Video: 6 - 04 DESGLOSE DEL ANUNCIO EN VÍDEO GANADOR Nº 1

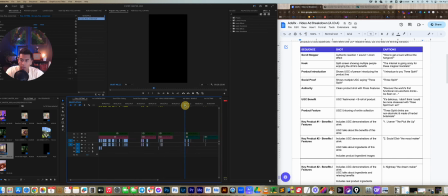(4:03)
And you have to be able to discern that as an editor, like what is the most valuable shot that we can use to grab attention. And it doesn't matter, you know, what you're editing for. You know, I don't care if it's B2B, I don't care if it's B2C, I don't care if it's for social media.
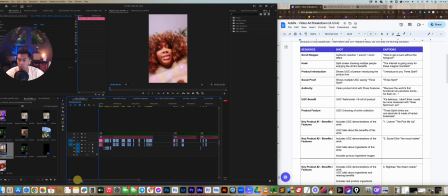(4:21)
Like, attention is the game. So you need to, if you have a ton of footage, you know, you have options. But if you don't have options, you have to create that attention yourself, whether, you know, through movement, through graphics, through arrows. And yeah, so let's just jump into this really quick.
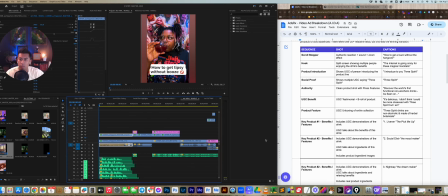(4:43)
Yes, here it is. So first and foremost, we have our scroll stopper. Okay, this is number one in our sequence. And basically, I found this clip of this. How to get tipsy without booze. Oh, yes! I'll just play it.
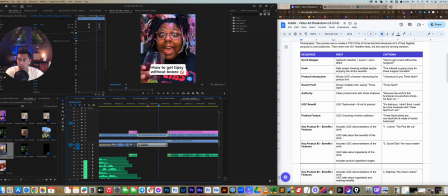(5:01)
All right. So as you can see here, like there's so much happening from this one scene. And, you know, this clip I think was just so eye-catching because she and her background looks just kind of so colorful and like over the top.
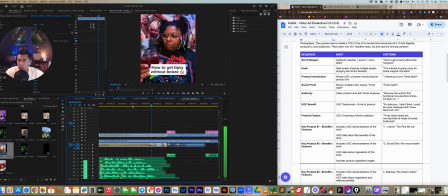(5:18) How to get tipsy without booze. Yes.
You can see her authentic reaction right there. She's actually like surprised. She's looking at it. She's like, what the heck is going on? And she actually cusses, right?
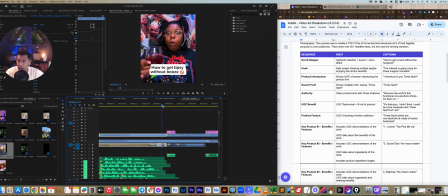(5:31)
And so I added a bleep here and an emoji because it's just even more engaging. I added this little slow zoom, keyframe that a little bit just so I can get her reaction. Because, you know, the name of the game is emotions, and we're trying to just capture that, right?
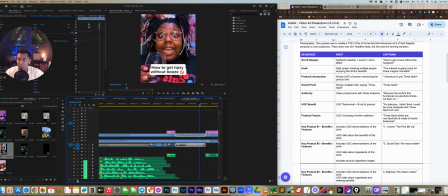(5:51)
We're trying to just pull people in as much as we can, and human emotions are going to get you there. So yeah, this was originally a 9:16, so I kind of added that blur background behind it.
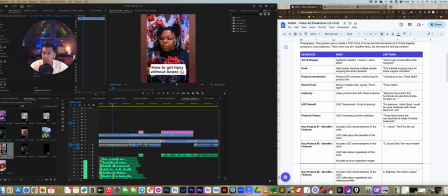(6:04)
I'll just take this, scale it out, add a Gaussian blur behind it. And so another thing to realize is I do have, these are all my hooks. These are all our, like we tested all these text overlay hooks, and we also have voiceover hooks.
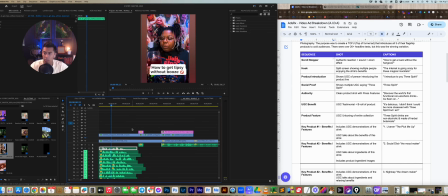(6:23)
So this is how I do my hooks. I'll just layer them all into this first 4 seconds, and then I'll either mute them or I will disable them as I export. So having a text overlay with an audio hook to
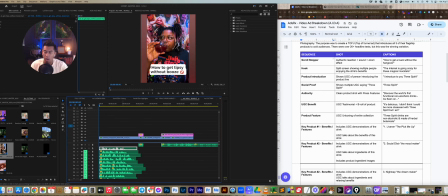(6:40)
match it is like double the sensory input, right? It's double the attention. So I'm really trying to layer as much information, as much stimulation in this first 3 seconds.
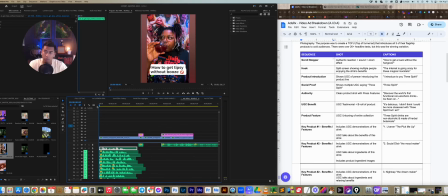(6:56)
And what we learned is that this video outperformed any other videos that we had because the hook was just so strong.
How to get tipsy without booze. Yes.
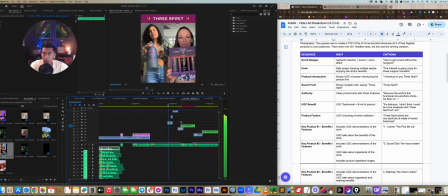(7:11) I introduce to you 3 Spirit.
Okay, fantastic. Let's break this down really quick. So we have this hook, all right? And we have the scroll stopper, which is the intention is to literally just stop the scroll. All right. So boom, I've got your attention. Now I want to hook you in. All right.
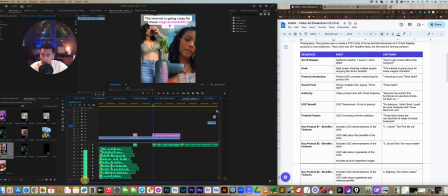(7:28)
Like, I think this is very important. Hooks and scroll stoppers they mean 2 different things, at least for me.
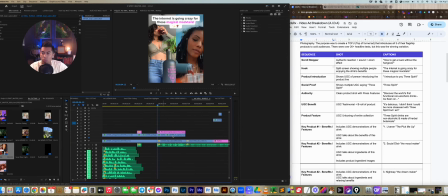(7:33)
And we want to keep them like curiosity. We want to keep that curiosity going. So the headline I chose, the internet is going crazy for these magical mocktails. I have not revealed what this is yet. Right. So that's kind of where the curiosity is, like, well, what is this thing, right?
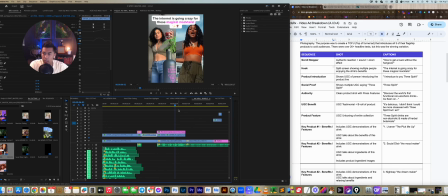(7:52)
We haven't even mentioned the product yet. And then here I did a split screen with 2 people dancing. You're like, what could potentially this be, right?
I introduce to you 3 Spirit.
And here we go.